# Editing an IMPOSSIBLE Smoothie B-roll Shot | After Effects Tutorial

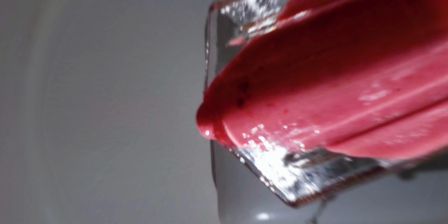(0:00)
Back in my Smoothie B-roll, I got this shot from inside the glass that y'all have been asking about. It was for real the most complicated shot in the entire video, because the glass, the camera motion, and a bunch of distortion effects all happened in editing.
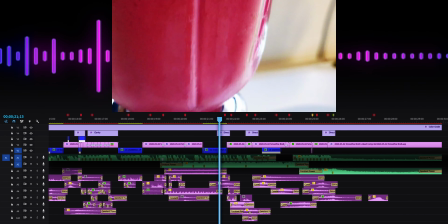(0:13)
I'm dedicating this tutorial to this specific shot, but I'm also working on a full editing breakdown of the Smoothie B-roll since I didn't make one when I was just starting out YouTube. Alright, so to make it look like we're falling into the glass, I combined two shots.
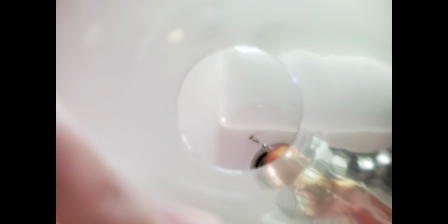(0:26)
A still image of the glass from below, and a shot of pouring the smoothie.
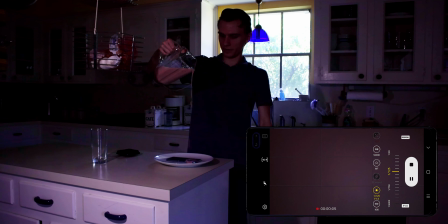(0:32)
Filming was the easy part since I have a water-resistant phone, but honestly, until I finished editing, I had no idea if I could pull it off. But I knew that if I failed, I'd learn just as much as if I didn't, so that pushed me forward to try and make what I had in my head a reality.
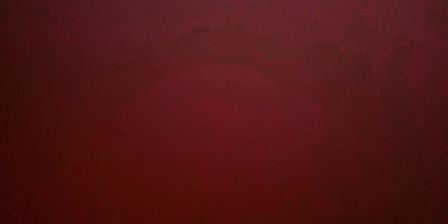(0:46)
So I started with the background shot of the smoothie. Let's jump into Adobe After Effects.
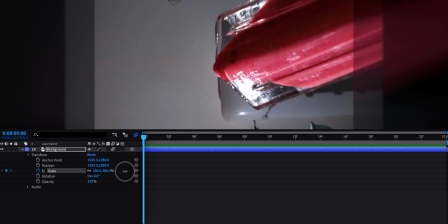(0:51)
The original shot was still, so I added a zoom out animation. I did this using keyframes, which are like points that allow you to animate any property over time.
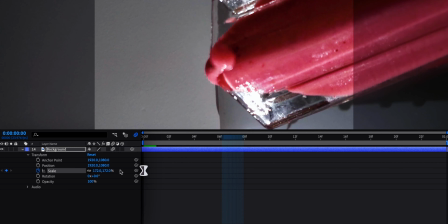(1:01)
So at the beginning, I added a keyframe with the scale up, and at the end, I added a keyframe with the scale down.
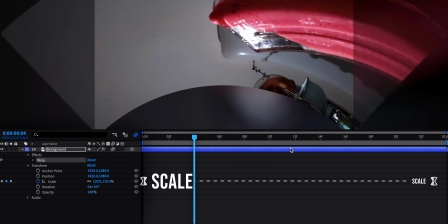(1:08)
Next, I wanted to distort the image to look like we're moving backwards, not just zooming out. This is obviously much better to do in camera because I could have just moved my phone down, which is something I regret. By leaving everything until the edit, I made my work more complicated.
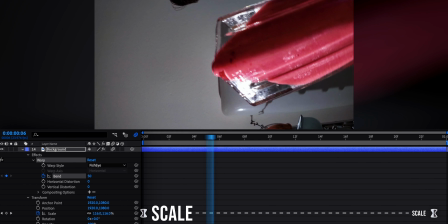(1:23)
I added a fisheye effect and animated how strong the warp was to mimic the perspective of moving down.
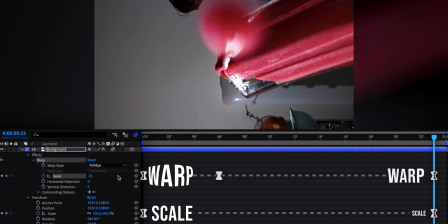(1:31)
This means bulging out at the beginning and warping in at the end.
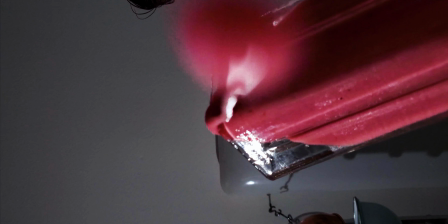(1:38)
Combined with the zooming out, I think it looked fairly convincing. So that's the background shot, and next I put the glass on top of it.
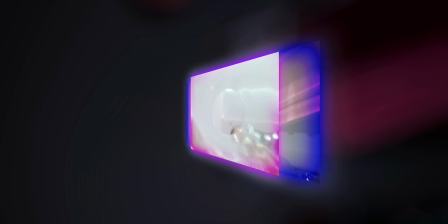(1:45)
When you combine different shots into one, it's called a composite.
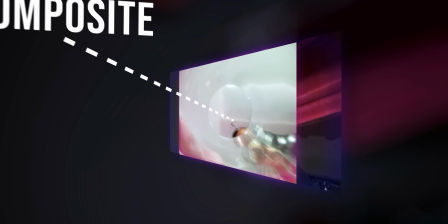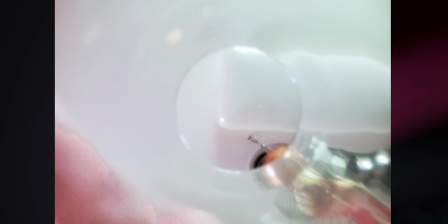(1:55)
So with the smoothie underneath, I took the glass and made a mask.
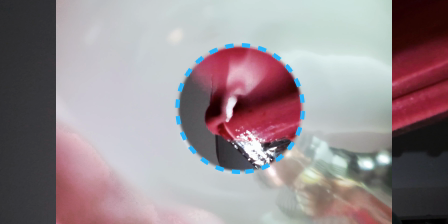(2:02)
Then I inverted that mask, so it's basically like cutting a hole at the rim of the glass. Next, I did the same thing I did with the smoothie, which is animate the scale and warp of the glass.
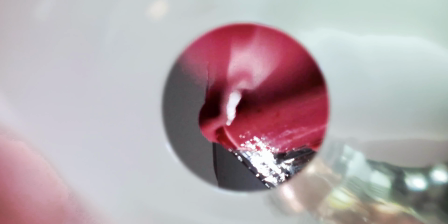(2:14)
This is only the scale changing.
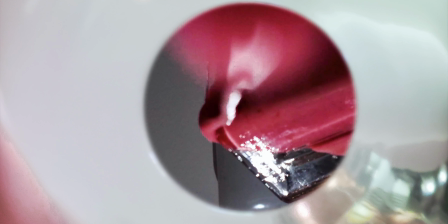(2:18)
This is the fisheye warp effect. And this is both effects combined. So that is the foundation of this shot, but as you can tell, it doesn't look real yet. So the next thing I did was change the blending mode of the glass layer. Blending mode is basically how a layer interacts with the layers below it. Like, can you see through it, and does the stuff below it affect how it looks or how bright it is?
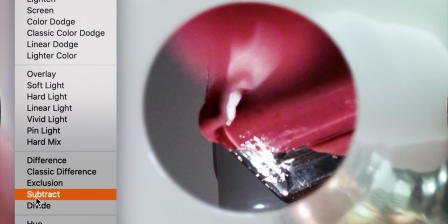(2:48)
The one that made the glass the most clear was vivid light. Now most of the big work is done, and the rest is cleaning up everything and making it look good. The left side of the glass looked too bright,
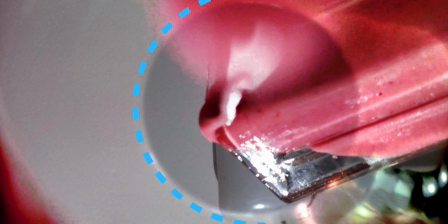(3:02)
so I added another mask and then applied a Lumetri color effect to that mask, turning down the brightness to match the background.
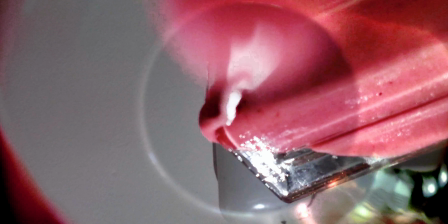(3:09)
I also wanted the glass to look more real, so I added a ripple effect and radial blur.
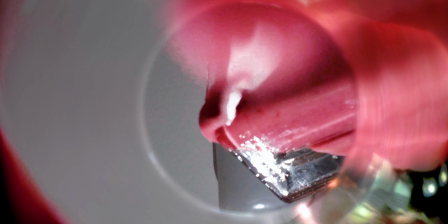(3:15)
I covered up the big dark smudge on the left, which I think is my hand, with another mask of just a freeze frame of that gray color.
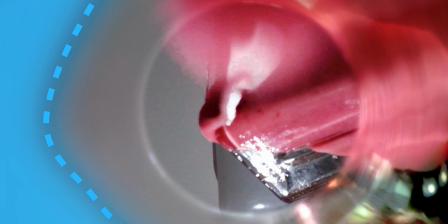(3:22)
I make sure to feather almost every mask to smooth out that edge.
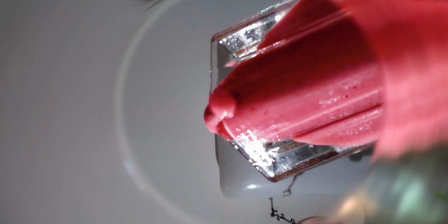(3:29)
So far it's looking pretty good except for the splat at the end, which doesn't look real at all.
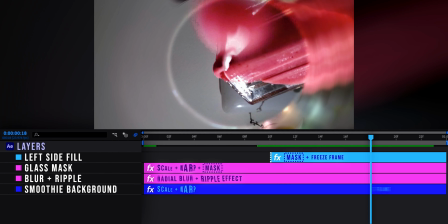(3:34)
I felt like the splat was too sudden, so I added a freeze frame right before the smoothie lands and decided to make my own splat.
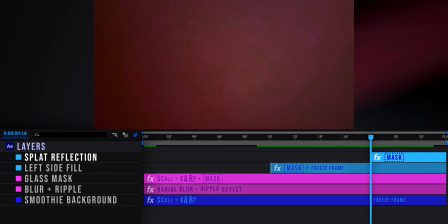(3:42)
I took one of the frames that is filled with smoothie, so after the splat,
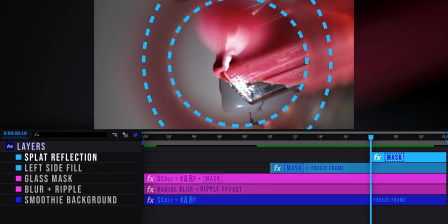(3:47)
and masked it in a ring to be the reflection of the smoothie droplet in the glass.
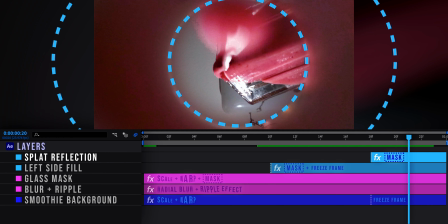(3:52)
I animated the mask using keyframes.
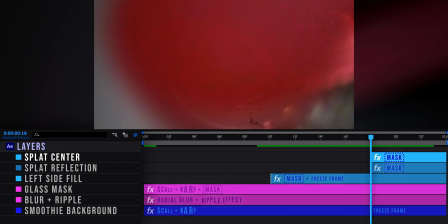(3:54)
Then for the actual droplet itself, I created another mask and expanded it to eventually fill the frame.
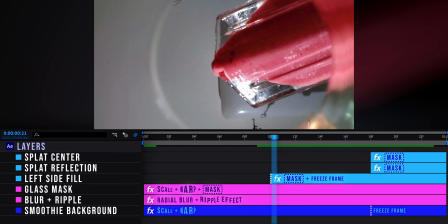(4:02)
Altogether, those 6 layers made up this shot.